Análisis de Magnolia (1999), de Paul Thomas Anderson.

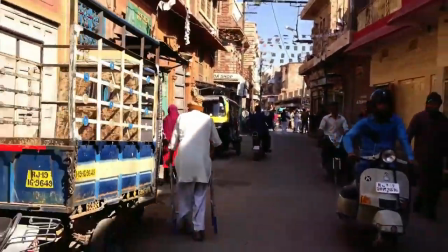[4:20]
Junto a Johnny Greenwood, Anderson hizo un documental en 2015, Janan, y Tom York protagonizó Anima.
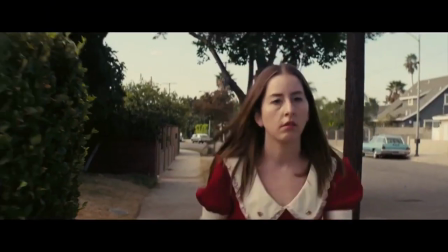[4:27]
Continuó haciendo videos para las hermanas Hyam, de las cuales Alana acabó siendo la protagonista de Licorice Pizza.
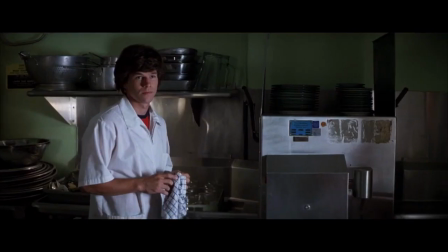[4:32]
En Boogie Nights, de 1997, su segundo largometraje, con tan solo 27 años de edad,
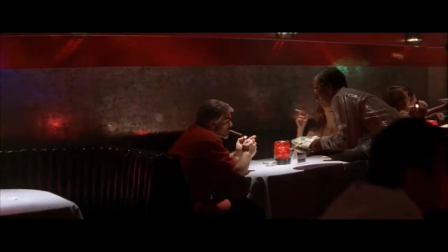[4:38]
Anderson ya nos deja impresa su maestría narrativa componiendo un impecable plano secuencia de 3 minutos en el que nos presenta gran parte de los personajes de la historia.
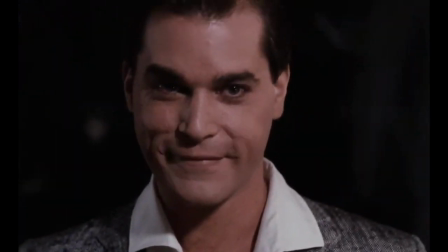[4:46]
Un despliegue solo comparable al de Scorsese en Goodfellas, Buenos Muchachos, de 1990,
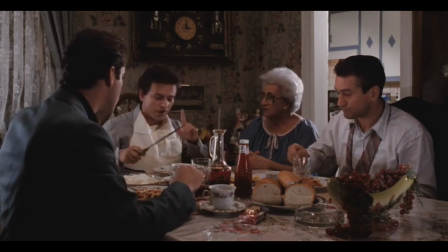[4:51]
una auténtica clase de cine en la que también abundan los planos secuencias y en donde hay uno muy parecido, incluso con la misma duración,
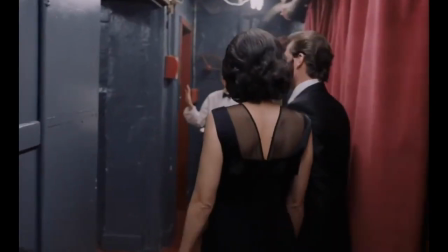[4:57]
que comienza en las afueras de un club nocturno y se va introduciendo con ese mismo estilo tan líquido y fluido.
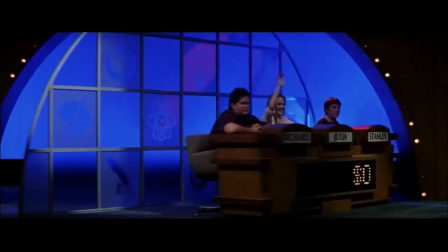[5:02] We'll be right back.
Magnolia, su siguiente obra de 1999, es una película grande, con la intención de ser el centro de atención,
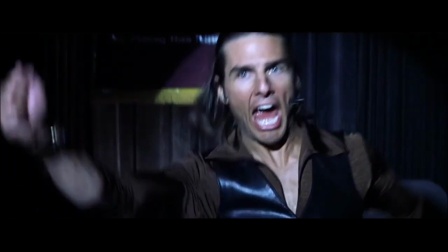[5:09]
si bien Paul Thomas Anderson en un principio, paradójicamente, quiso hacer una película barata y pequeña,
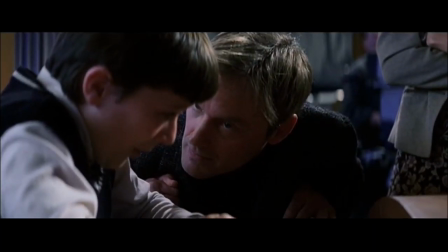[5:14]
diferente a su predecesora. Declaró que Magnolia es una película sobre padres e hijos, sobre lo traumático de esa relación y sobre la pérdida.
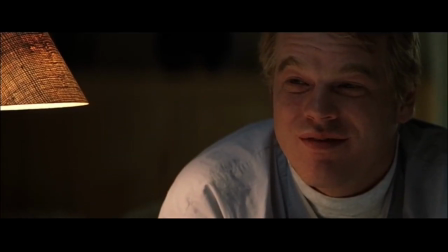[5:22]
Hacía solo 2 años que Anderson había perdido a su padre, víctima de un cáncer.
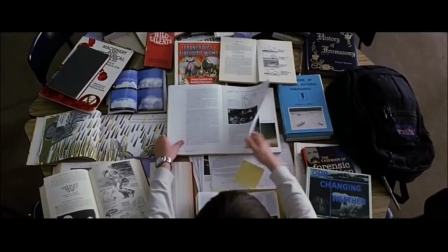[5:26]
Cuando se sentó a escribir, empezó a vomitar todo lo que tenía en sus entrañas y el texto se fue agrandando.
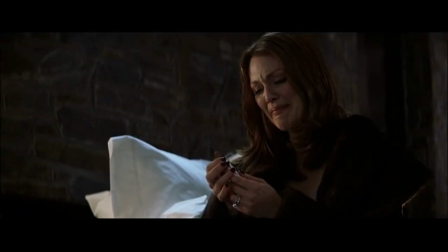[5:32]
El guión, el contenido de la obra, ya tiene una enorme potencia emocional que hace agrandar los ojos de cualquier espectador.
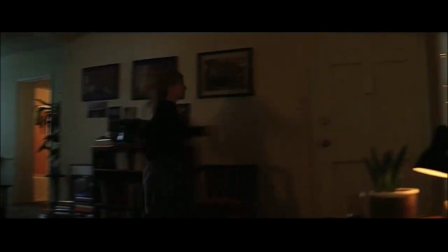[5:38]
Y si se le suman los temas de Amy Mann, la música incidental casi permanente a cargo de John Brion, tensionante y narcótica, la inmanencia es aún mayor.
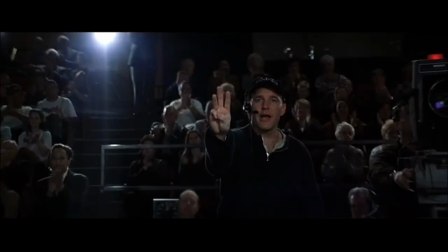[5:46]
La película parece absorber, hipnotizar. La intensidad va increyendo, prácticamente sin matizar.
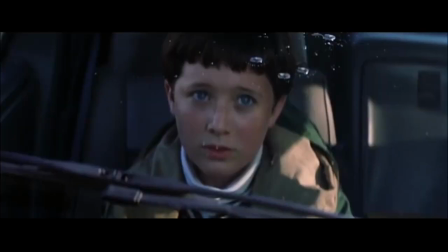[5:51]
La estructura se compone por una especie de prólogo y 3 actos, divididos por capítulos que dan la información meteorológica de Los Ángeles.
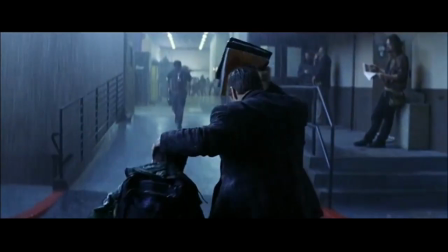[5:58]
El clima constituye un elemento dramático que sintoniza con el de los personajes.
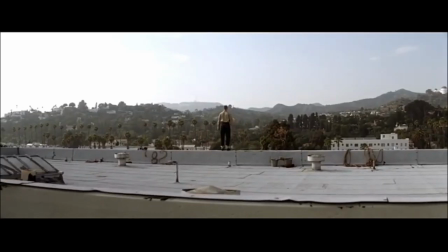[6:02]
Aparece varias veces el número 82 como presagio del final, haciendo referencia al capítulo 8,
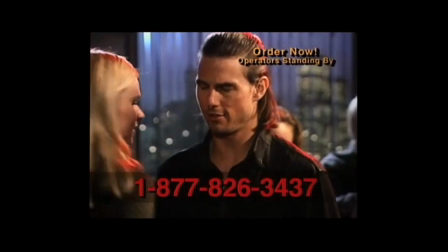[6:08]
versículo 2 del Éxodo, en donde Jehová le dice a Moisés que deje ir a su pueblo de Egipto so pena de llenar el territorio de ranas.
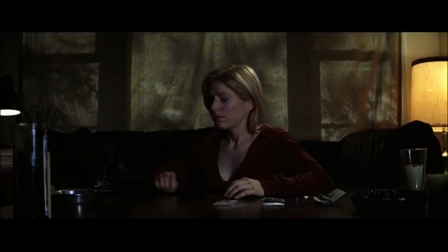[6:15]
De todos modos, la aparición de estas señales no son más que un detalle, casi diría que irrelevante.
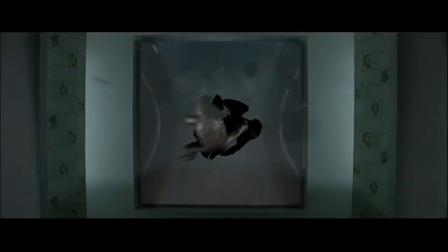[6:19]
Un condimento más, dentro de tantos, para reforzar una misma idea. La película va en una dirección, hacia el diluvio, la explosión.
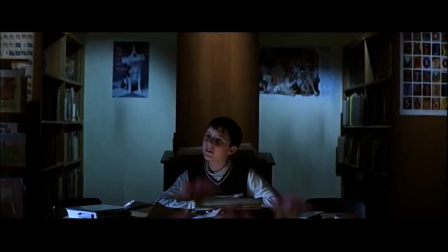[6:27]
El versículo del Éxodo se toma y se trastoca, se le cambia el sentido. El dejar ir hace alusión a los sentimientos, al rencor, a la culpa.
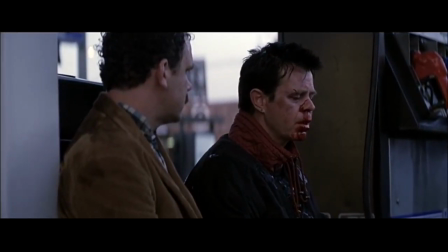[6:35]
Hay una limpieza en los personajes, un punto de inflexión en el que se abren y se confiesan.
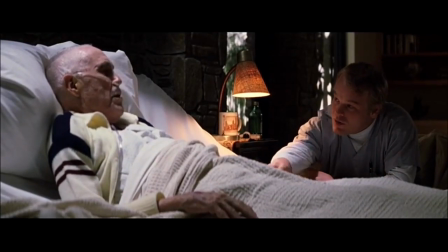[6:39]
La confesión es el medio para verbalizar el arrepentimiento, calmar el remordimiento y expiar las culpas.
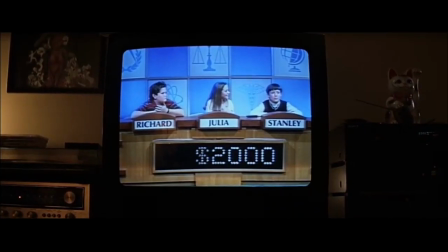[6:45]
Magnolia transcurre en un día clave en las vidas trabadas de estos personajes que por fin se liberan. Este desenlace es complaciente con estos personajes y con la audiencia que después de tanto conflicto, tanta tirantez, encuentra un respiro, una válvula de escape.
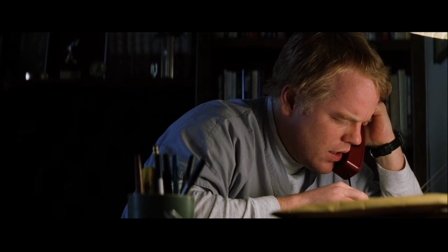[6:59]
Si bien se parte de situaciones y sentimientos identificables, cercanos a cualquiera,
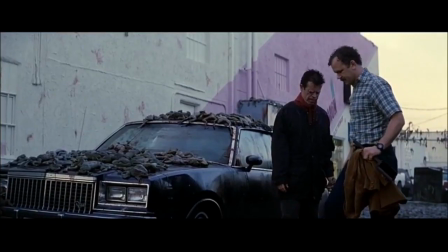[7:03]
la película se toma varias licencias para construir la ficción e incluso aumenta ciertos rasgos de los personajes al borde de lo sorprendente,
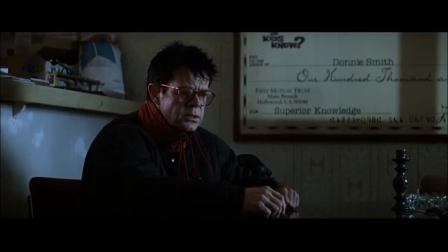[7:10]
que son pasados por alto en el caso de que el espectador esté sumido e involucrado en la historia en medio de la corriente.
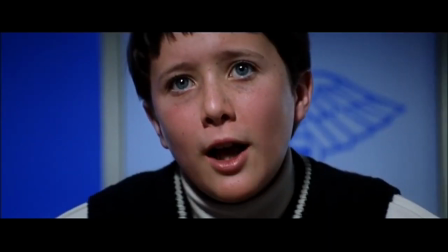[7:16]
Porque Magnolia es como la corriente de un río que te lleva y te sacude, te atraviesa, te moviliza y te despierta del sopor cotidiano de un día cualquiera.